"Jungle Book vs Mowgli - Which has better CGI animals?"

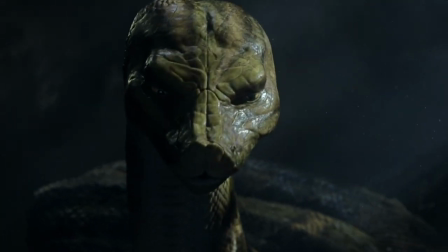Also we have eyebrows looking very strange on a
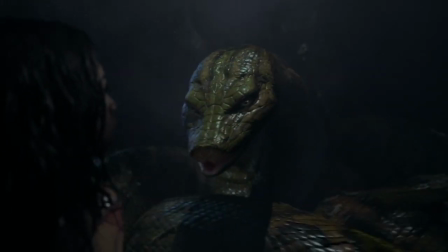reptile or a snake. and another thing that is very obvious when you compare these two
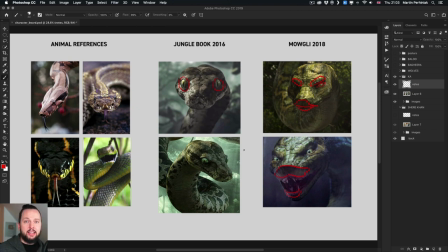images here is the placement of the eye so not only the scale and the proportion within the face but also the position of the eye is important because you
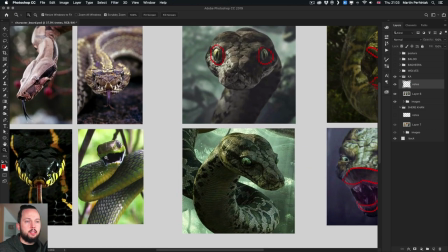can see with the snakes if I zoom a little bit closer here their eyes
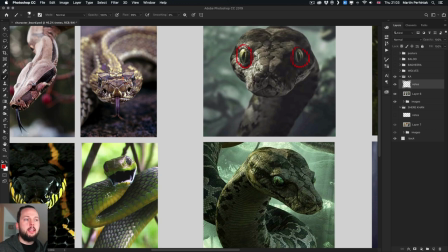are definitely not on the front the eyes are on the side so
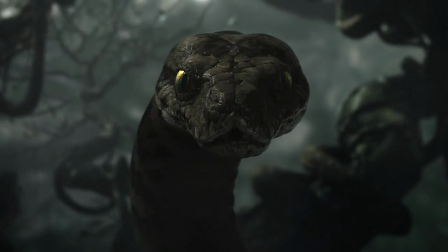are sitting here on the side now in jungle book that's almost perfectly
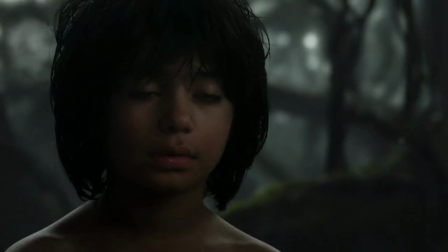follows that rule so we have the eyes on the side maybe slightly bend
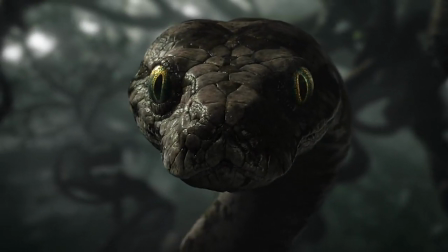more closer towards us but still on the side and in
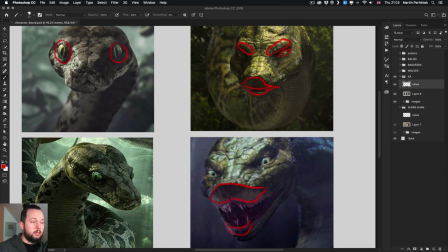Mowgli again just resembling more a human's face and anatomy we have the eyes front facing so that's also making it very weird I don't
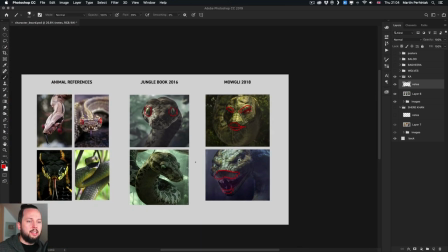think there's any snakes out there that would have eyes as close to each other and on the front
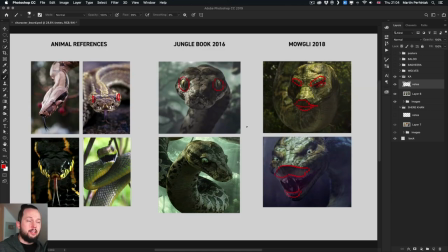of the face instead of being on the sides. So from all the characters I actually feel like Ka's design is the weakest. Again this is personal preference I'm not saying that the CGI is bad because obviously it's done really well at the motion capture and all that so I
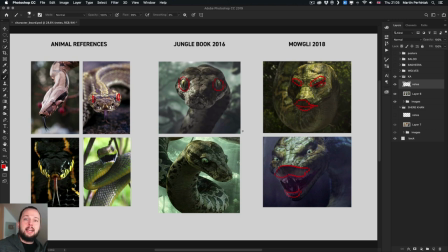find the Jungle Book design much more appealing because it's more like a snake the way I think of snakes and it has that hypnotic look that is very important in the story. Again this is trying to resemble more the animation while in the
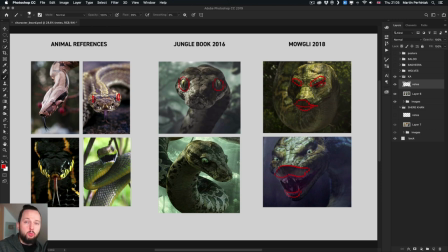Mowgli version they tried to base it more on the original book from Kipling. Again you can argue which one is better or worse. And last but not least my favorite character from this story is definitely Shere
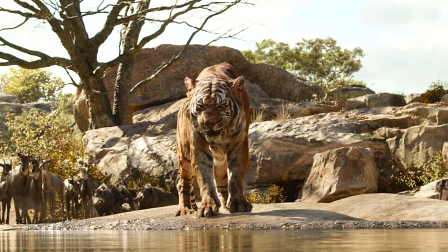Khan the tiger and here I just love the Jungle Book version.
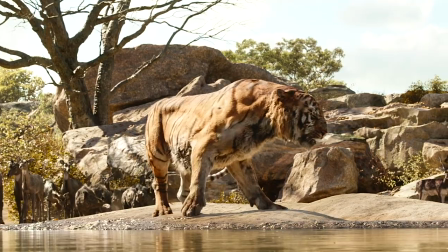It was Idris Elba who played this character in Jungle Book and Benedict Cumberbatch in
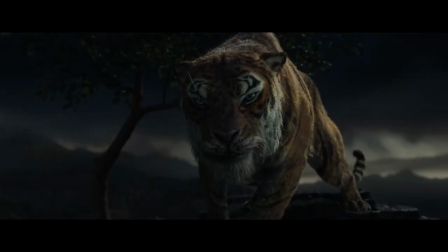Mowgli so two amazing actors and their performance was brilliant but the character
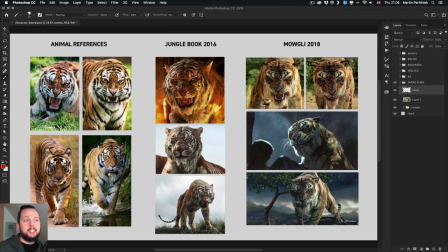design again I feel was much more successful in Jungle Book not just because it
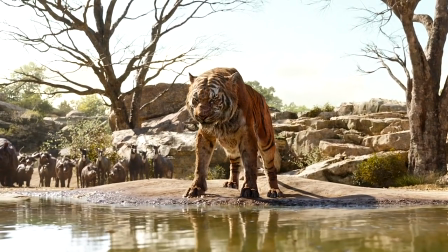resembles more the original animal anatomy but also because they managed to
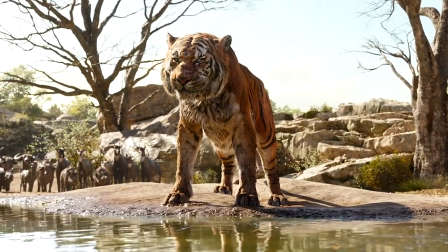blend those fine details and tiger-like
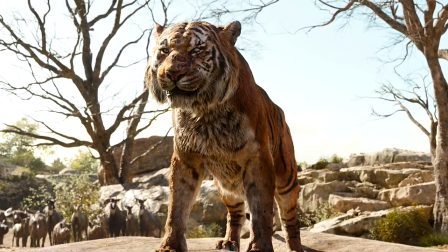behaviors with the acting and the lines that were recorded by the actor.
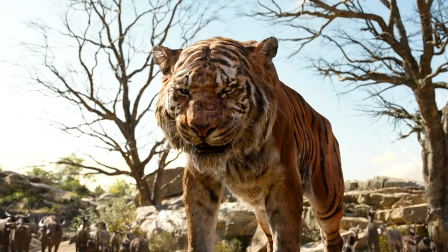Another important thing that we know that Shere Khan was injured when he killed the
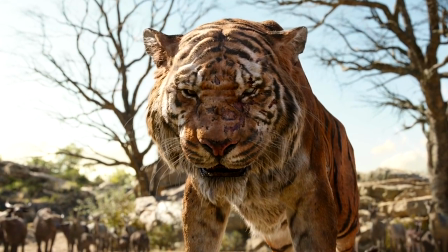parents of Mowgli and in the jungle book version we can clearly see that on the
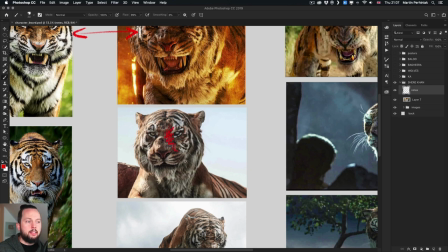damaged eye and the burnt skin here. so these are very obvious
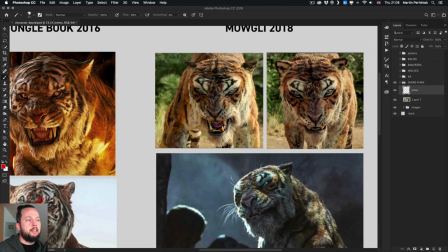scarring on the face while with the version in Mowgli we have
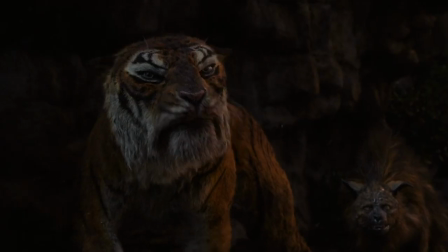the injury on the leg which is not as obvious and not visible all the time
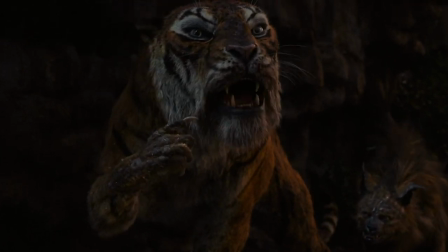and even when it's visible it's a bit weird but another reason why I
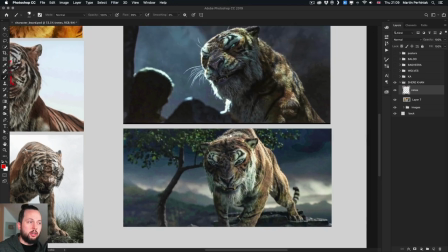feel this new version of Shere Khan in Mowgli is not as good
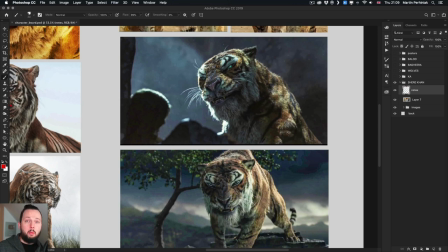is because the head is just too big so in proportions the
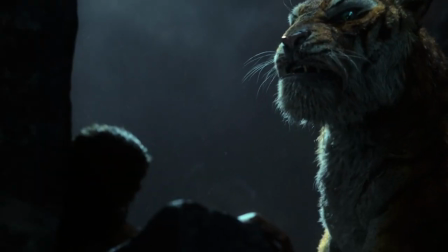head to the body doesn't feel right it just feels like a cartoon character
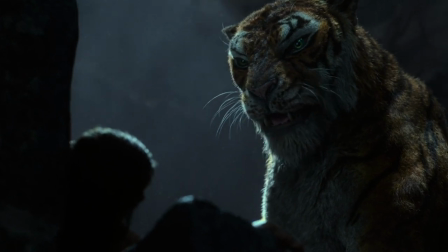it's just huge massive head of course we can't see the full body here and
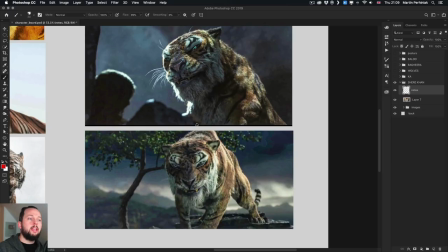there is perspective and foreshortening but still I noticed
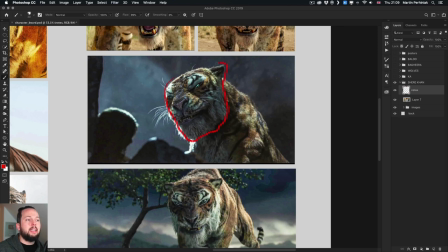that throughout the whole film I always felt like the head was just really big compared to
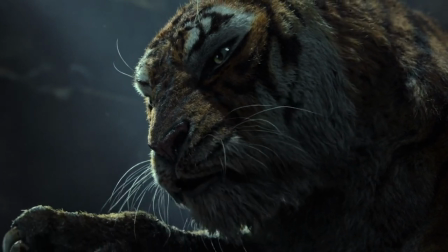the body it makes it feel clumsy or just just again odd
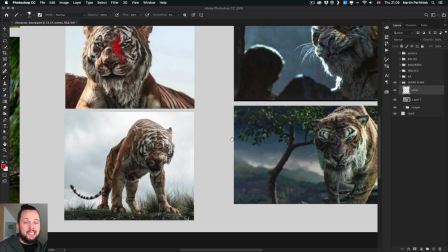while here we can see it's the same pose when we look at these images next to each other
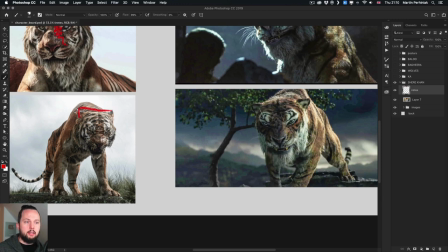but we have a much better proportion of the head and the body together and especially with this character I feel like making the eyes so big doesn't actually achieve what the character is
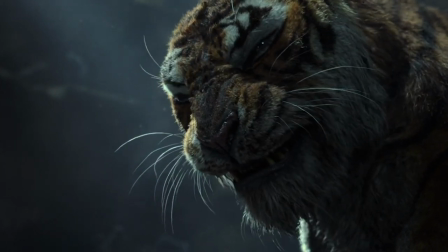about the evilness and the scary look once again the smaller eyes and
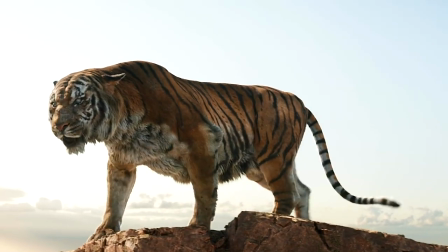especially this damaged eye here does a much better job at that I actually recently attended
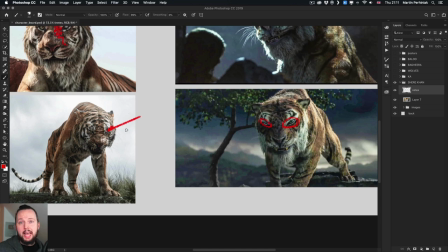did a lecture by the animators at MPC and they shared a lot of interesting things including how deep simulation works with these type of characters.
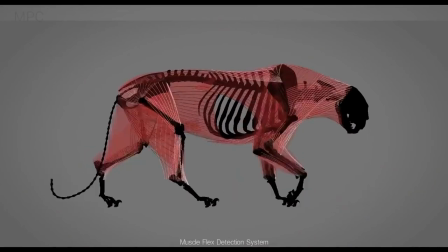For realism they not only simulate the bones and the muscles
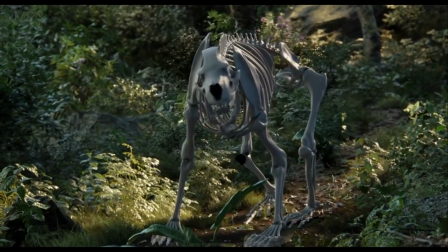on them but they also have a separate simulation for the fat in the body,
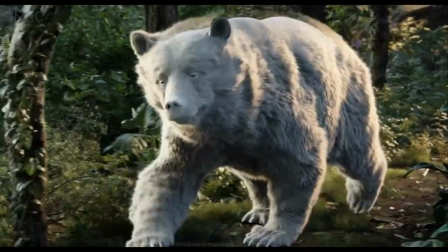the blood, veins and then the skin and the fur on top of that.
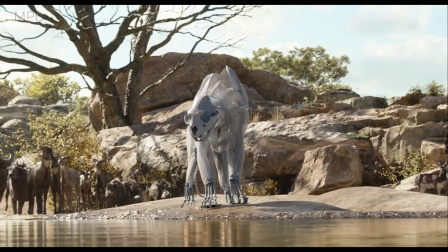So lots of layers simulated it together and separately to create that very realistic looking final result.
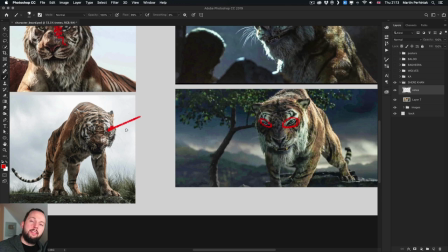They also explained that in CGI they use the bones to move the muscles.
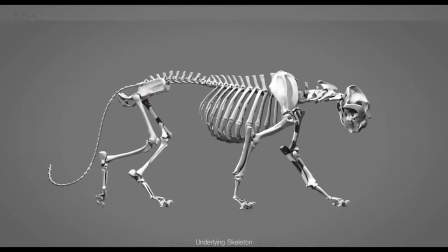So when they do these 3D models they create the bones and then the bones will start to move the muscles while in real life that's actually the opposite.
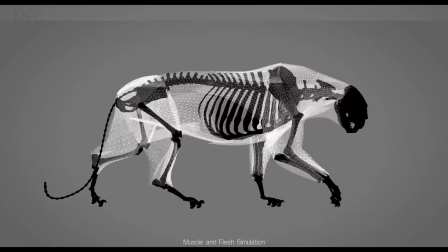So they call this inverse biomechanics for the simulation
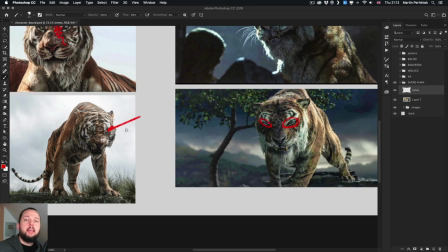because it's just easier to do it that way they are modeling the bones and then the bones will be moving around the rest of the body including the muscles it's
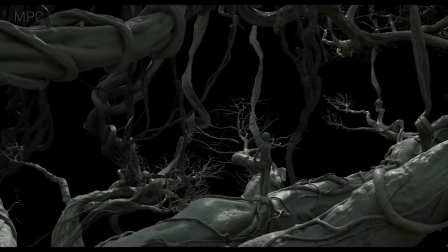also called the rigging the body and they also explain that it is very important
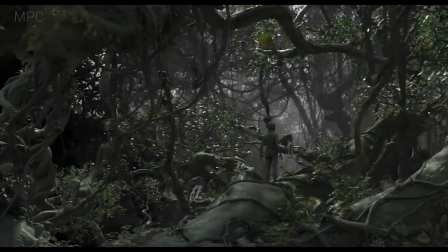to do comparative anatomy which means that you're not only looking at the references
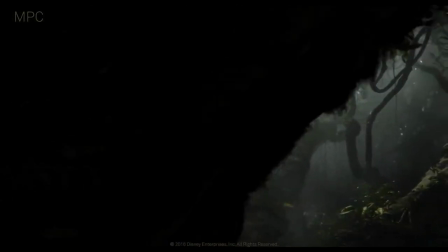of that certain animal that you are simulating but also different animals like
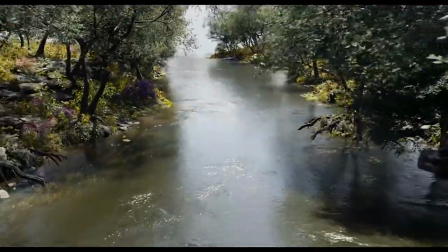other felines or even all kinds of other animals maybe even horses just to be able
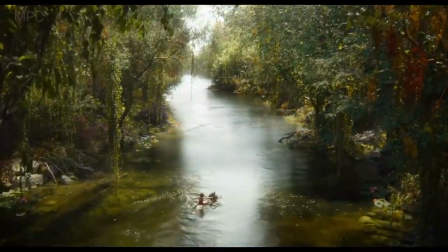to define those unique characteristics that will help to make it look real. We would love to know which characters do you prefer and why so please do leave a comment below.
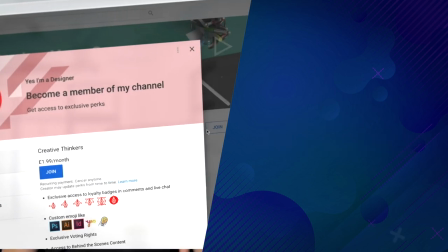Click on the link in the description and become a member if you want to discuss topics like this with us live and take part in monthly creative challenges thanks a lot for watching like and share this video if you enjoyed it and as always have fun learning guys and I will see you in the next one